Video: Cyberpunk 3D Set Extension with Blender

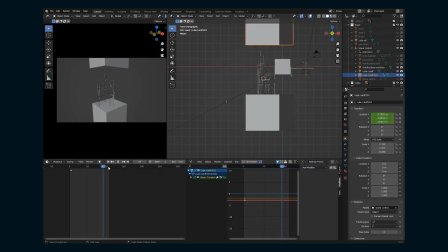(8:18)
And then I use another cube and the Boolean modifier to kind of destroy the wireframe
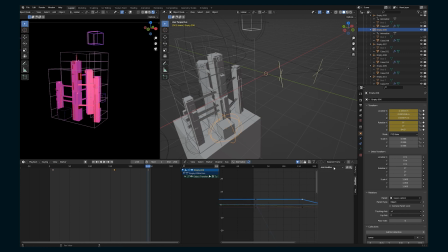(8:24)
because the idea is that this hologram is showing that the code is removing like a geo lock on this company tower.
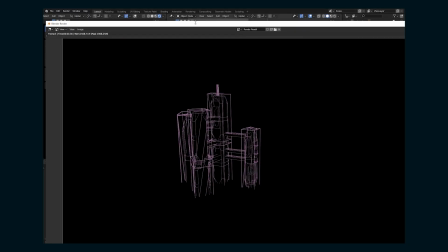(8:31)
And so I move that around, parent it to empties and move it around and then kind of animate the grid disappearing. and then I'm going
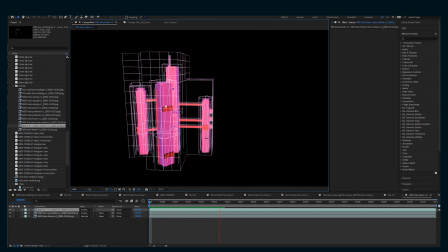(8:39)
to render out these passes and I can just use Eevee for that and export as a PNG sequence so it goes super fast and then I can use
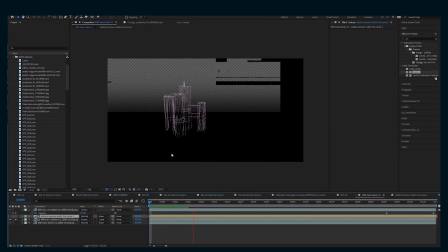(8:47)
this texture and animate some more that grid disappearing and also add some you know kind of scan lines and glitchiness to the hologram itself
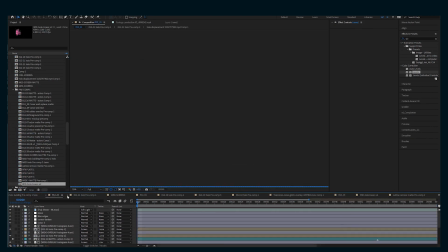(8:56)
too and just really make it look like it's emitting from this very DIY kind of contraption and the hologram I think looks really really good.
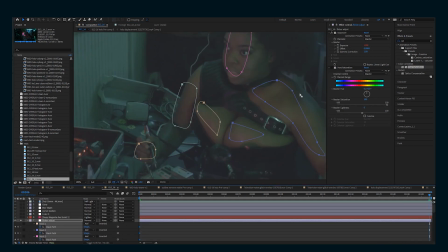(9:05)
This was maybe overkill and probably not even really that noticeable but because the hologram flickers on set we did have a
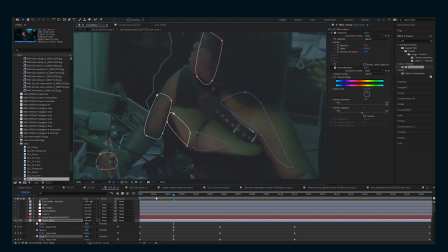(9:13)
magenta light shining on the actors and we can see it on this actress's skin here so what I did was I just kind of masked out and this is a very rough mask of everywhere that that magenta light is hitting her and I animated a kind of light
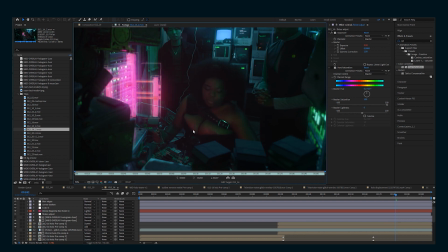(9:28)
flicker to those areas so that the magenta light shining on her is also flickering like the flickering hologram.
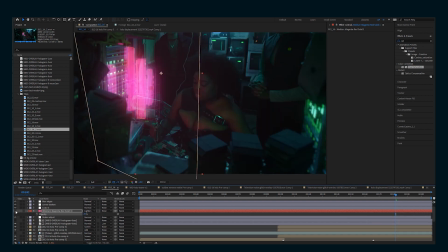(9:35)
So again, it was a little subtle. Maybe I could have made it more extreme and it would be more noticeable,
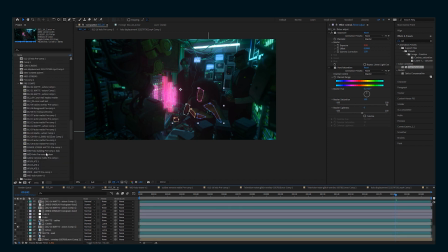(9:40)
but it is there and it's just one of those extra little elements of compositing that really ties in your VFX with your production footage.
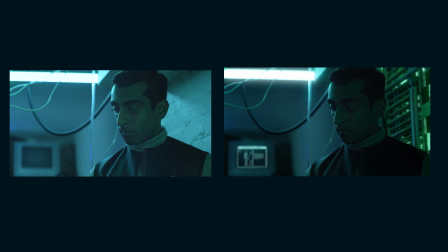(9:48)
So using all of these techniques, a lot of Blender, a lot of compositing and After Effects, I was able to do this full set extension for this scene.
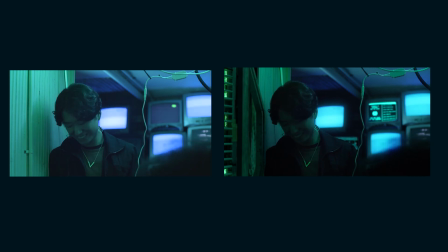(9:57)
If there is anything specific that you wanna know more of, if you want a more in-depth tutorial or something like that,
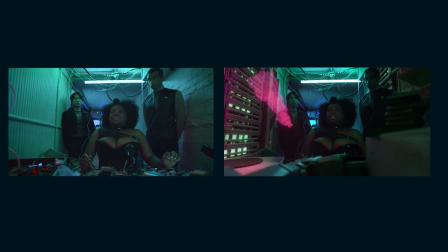(10:03)
let me know in the comments below and I can get started on making one.
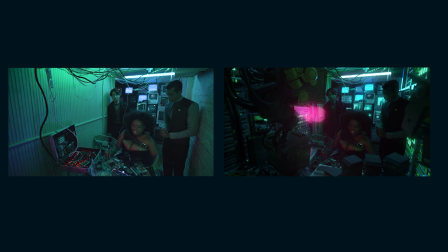(10:07)
Hopefully this was helpful to you and hopefully this inspires you to add some 3D set extensions and blender environments to increase the production values of your independent productions.